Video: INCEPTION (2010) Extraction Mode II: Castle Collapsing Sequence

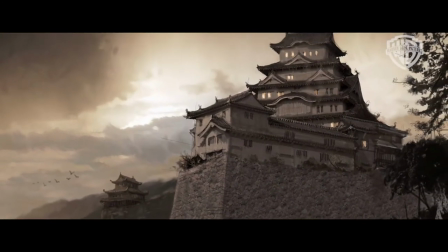7s
Japanese architecture has such a unique look to it and such a wonderful use of color so for me it was about creating a castle that was sort of somewhere between
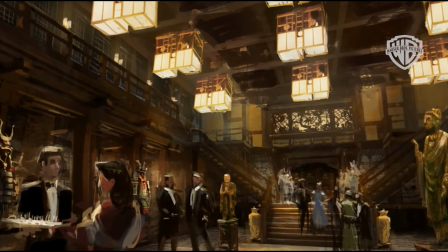17s
the 15th and 16th century that had then been inhabited by
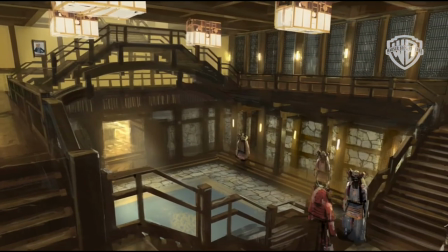22s
a modern man and I had found some examples in Japan of traditional
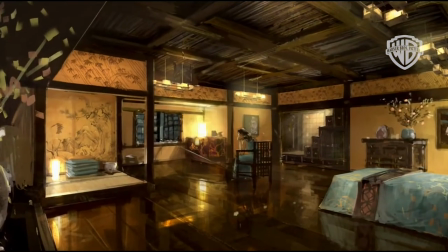28s
Japanese architecture that had been recreated as brand new all the varnish in place and With modern lighting,
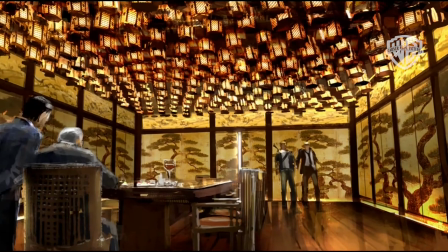35s
Chris saw that and thought, -"Oh, this is just weird. It's strange. I really like it." And that's where we started. The Castle set was interesting because part of the dream becomes this earthquake.
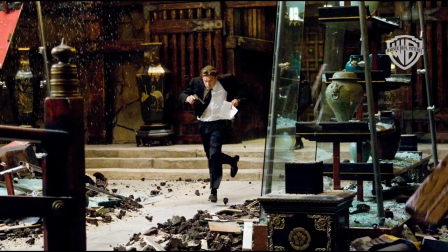47s
So, you know, normally, if you were doing an earthquake set... ...you'd build it onto some sort of rig that would shake it.
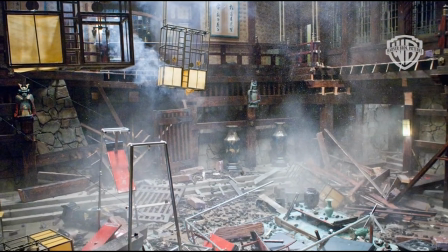53s
She would get all those movements. Because of the size of this set, it wasn't feasible to do that. Wally Pfister, my director of photography, is a tremendous creative ally... in terms of how the story's going to unfold visually.
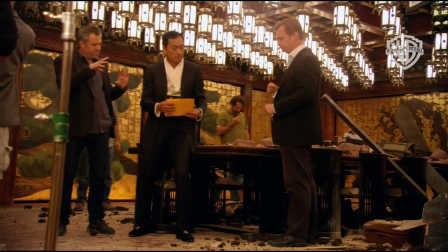64s
We looked at a lot of different earthquake devices, camera devices, for shaking the camera.
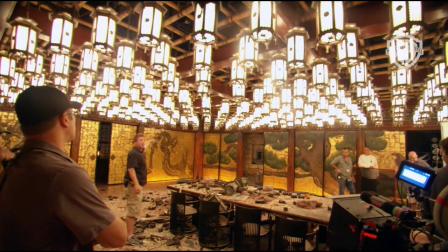70s
But really, when you test them, they all looked a little mechanical.
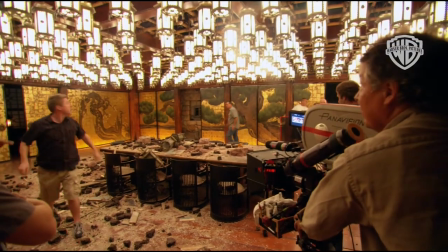73s
And so all of the shaking and shuddering effects for the earthquake are actually done in the old-fashioned way just by shaking the camera.
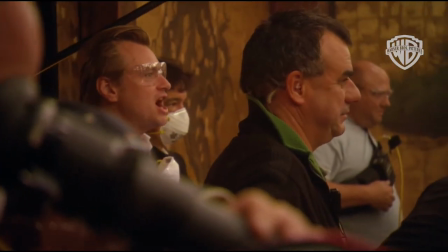80s
We combined that with a lot of Chris Korbold, our special effects supervisor, his expertise in destruction.
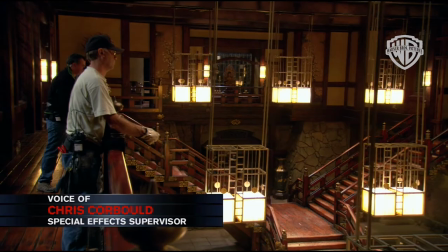87s
We always had to keep in the back of our minds that there was an earthquake going on. so all the way throughout we were pulling over statues,
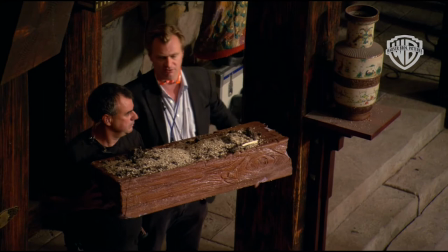94s
pulling over vases, bits of dressing.
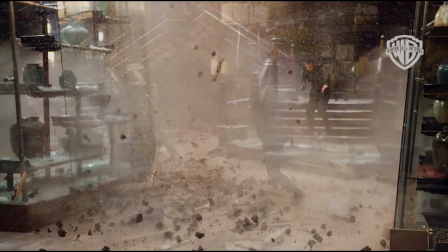97s
We were able to get up above and put big drop boxes, which when we pressed the button, it would open up some trapdoors and had lots of lightweight debris. We pre-tested everything so we knew it was safe to put Leo in there.
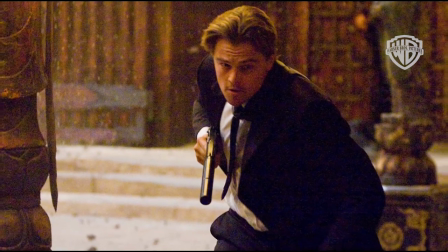109s
We had him running through soft debris, you know, dropping on him, and beams were dropping beside him and glass blowing behind him.
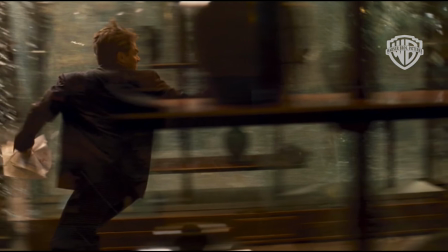114s
And because Leo is very focused, you know that when you said you need to be here, He is there in that position from A to B.
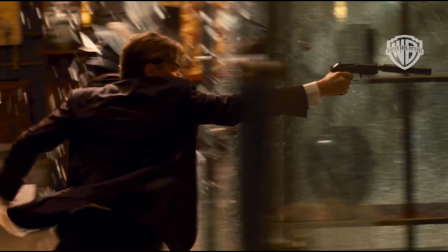121s
He does exactly what you choreograph Which makes it very easy to put the effects around him the flood in the Japanese castle really challenged Chris Corbould to
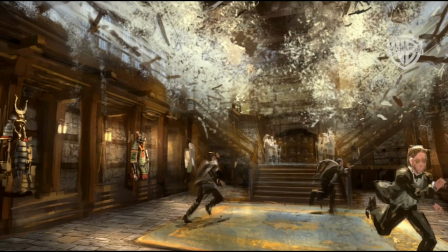129s
put this on Film for real in a massive way so that we could really put the performers in the middle of an extremely Powerful
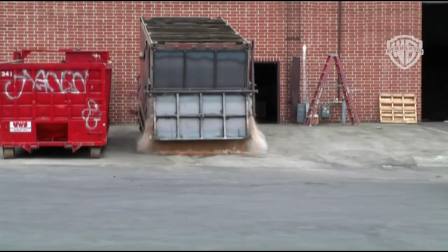138s
event Chris had had a plan to have his big metal shipping containers full
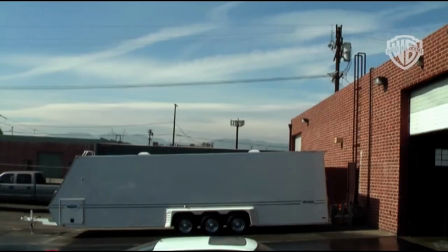143s
of water Which is the traditional dump tank method of doing this kind of scene But it became immediately apparent as we looked at the way the stunt would work...
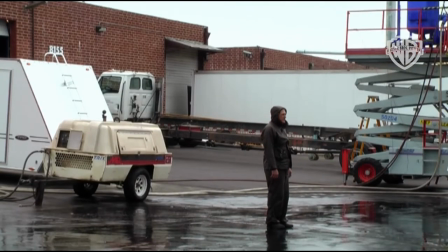151s
...that we wouldn't be able to have, certainly wouldn't be able to the actors anywhere near it... ...let alone really even a stunt performer.
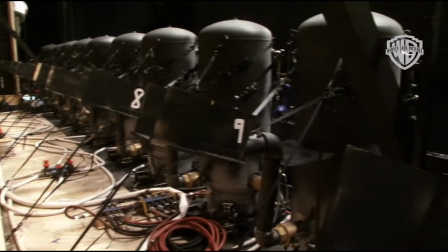156s
What Chris and his guys came up with for this film... ...was this extremely clever method of using air cannons.
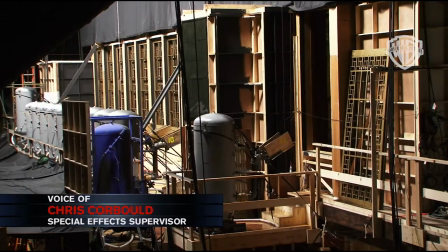162s
Flooding was achieved by a series of 200-gallon pressurized containers...
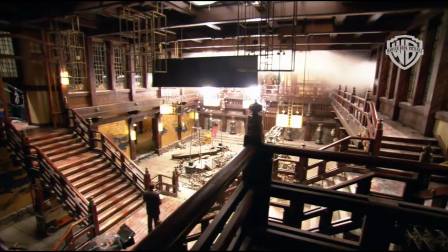167s
...which we hit sequentially. And because they were coming from about 20 foot up high through windows...
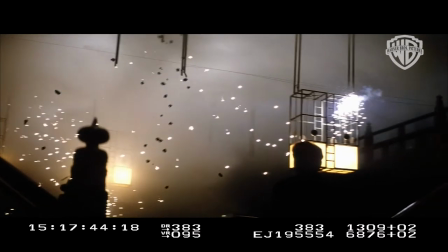173s
...it sort of created like this big wave coming towards camera. You start dealing with, you know, 200 gallons of water is a lot of weight.
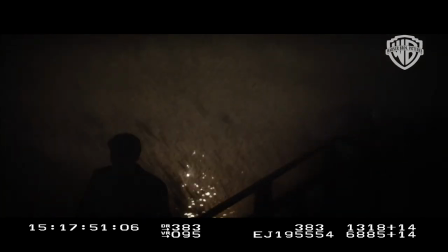180s
So we were pressurizing it to 150 pounds per square inch, more of a higher pressure water coming into the room.
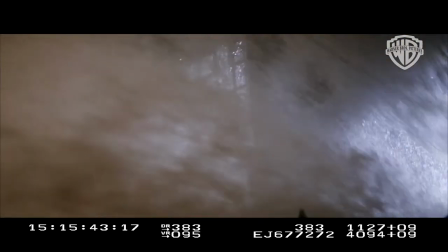186s
We wanted more of an atomized look rather than the traditional big dump of water, as it were.
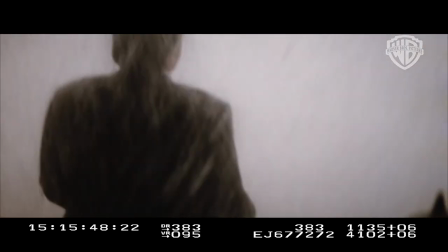192s
It's those shots you have to get right first time. There's a lot of setup.
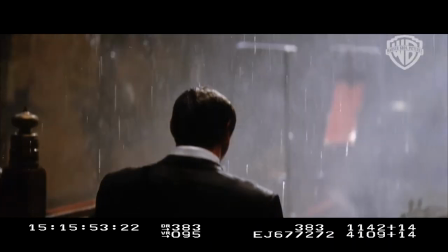196s
If you don't get it right first time, then, you know, you're into a big redress, you know, because you've got 3,000, 4,000 gallons of water now on the set.